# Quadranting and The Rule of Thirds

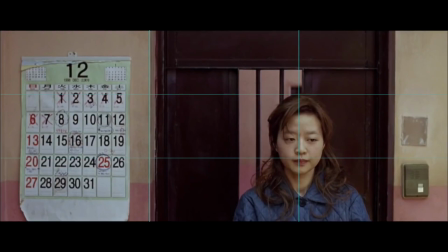There is no technique in art used less than the rule of thirds. It adds dynamism.
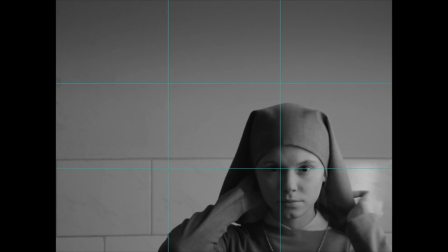The spaces on the left or right of an object lets the eye wander and imagine.
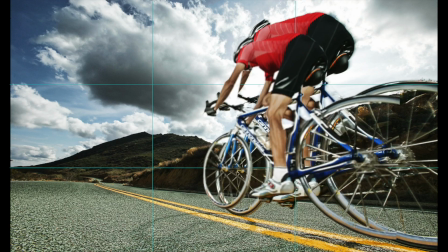You know the bike will move into the space, but you can't capture that in a still.
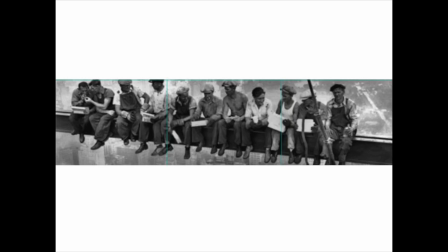So by leaving it open, it lets you imagine it. This simple technique is so effective that there's no avoiding its presence.
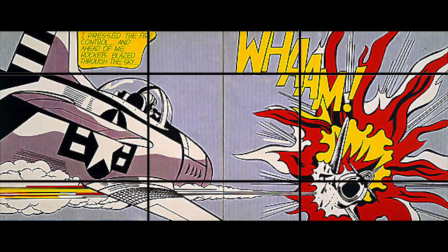From Van Gogh's Starry Night to the Sistine Chapel, pop artists and photographers, but nowhere more so than film.
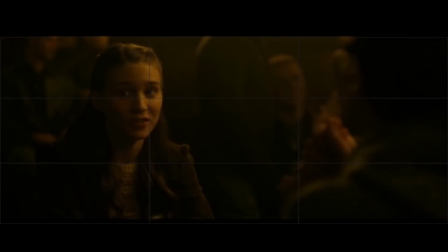The extent of the shot reverse shot scenes using the rule of thirds is immense.
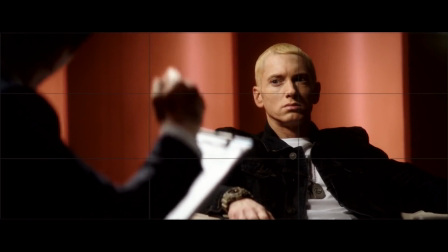It's the Hollywood failsafe, so cutting from left to right in shot
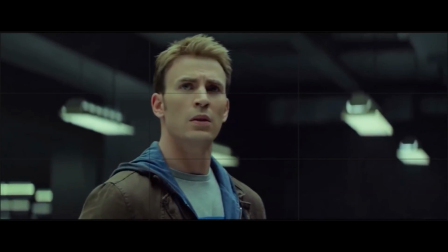reverse shot is used to the point where if something doesn't use it, it is a surprise.
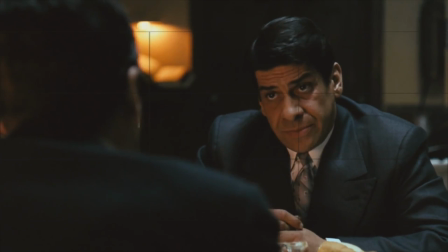The left-right technique is part of another framing tool and used by directors.
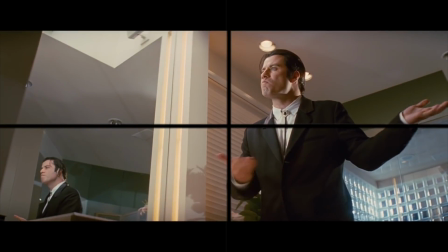This is known as quadranting. Dialogue scenes are shot almost by law by cutting from top left to top right,
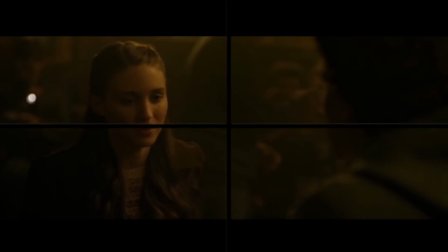except quadrants can be used to turn a mundane scene into one that's alive. Nicholas Winding Refn's Drive is a film which is filled with energy.
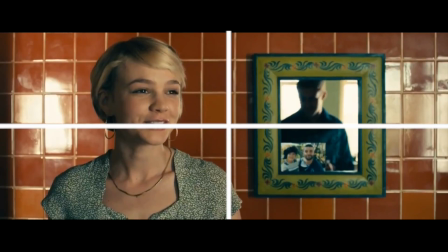Every shot tells more than one story. Take this scene in a garage.
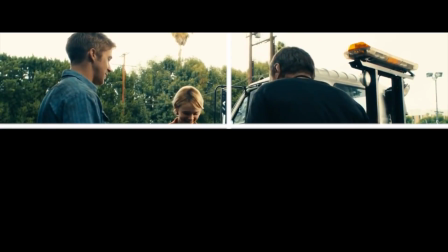Cover the top and you see three people meeting, staged with a triangle.
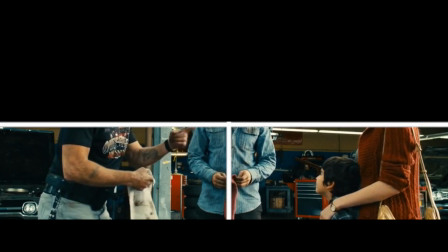But look at the bottom and the hands show a whole other story.
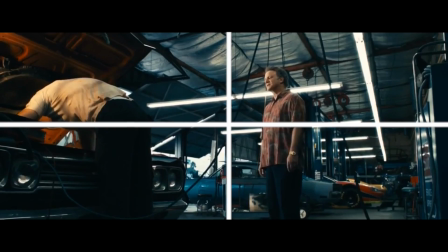Refn played with our expectation of top left, top right by placing Mulligan's character in the bottom right in this shot.
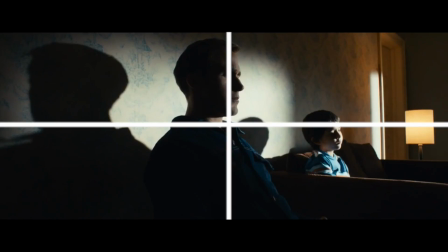This shot is jarring but effective. Sam Esmail's TV show Mr. Robot takes this to an extreme.
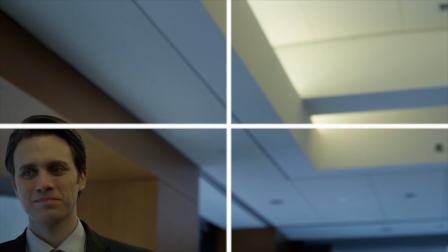The show is filled with unusual and different framing.
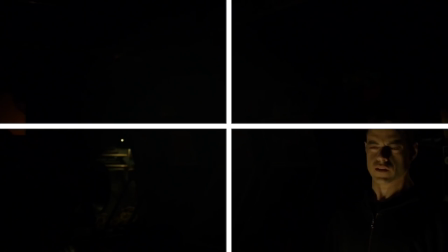When asked about it, the cinematographer Todd Campbell replied that shots like this are unnerving.
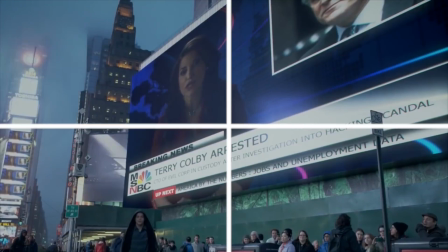It further accentuates how messed up Elliot's world is. The idea is to convey loneliness.
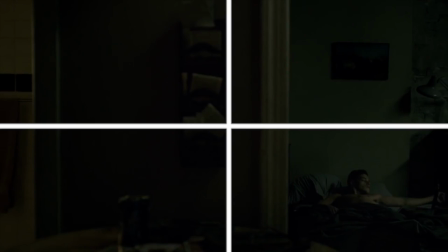We see the negative space dwarf Elliot as his presence is diminished, making him seem small and weak in a disorientating world.
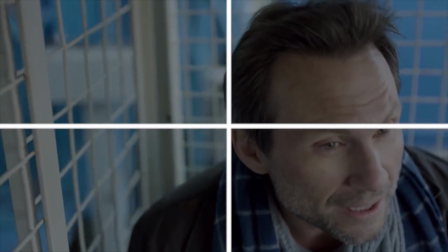Dialogue scenes switch between quadrants randomly, and the world becomes less and less familiar as Elliot's mental state declines.
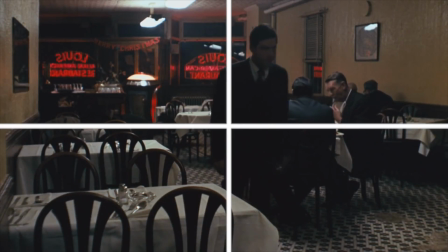The power of quadranting to enhance a story is so strong that I have
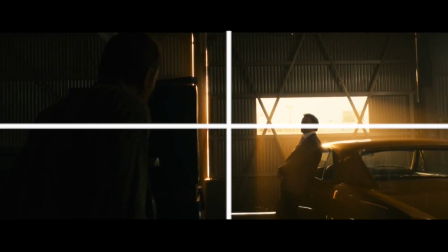to use it in my film. I plan to isolate the character not by using the rule of thirds,
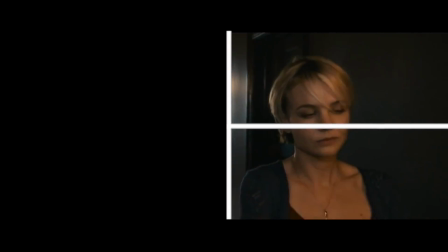rather by focusing on quadrants.
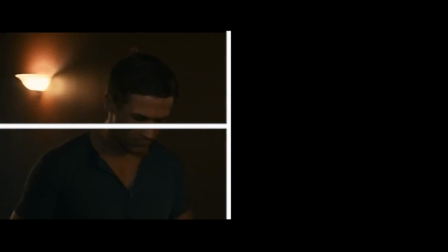The protagonist is surrounded with mystery and suspicion, and I can further convey this by using the unusual and lower quadrants to frame him within. I can also use these to accentuate the weakness and smallness of the petrol station worker.
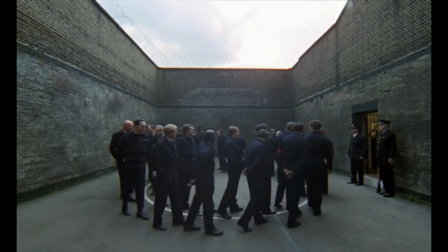The rule of thirds is a simple effect for me to fall back on, but I want to push my film further as I want to make a film that's alive.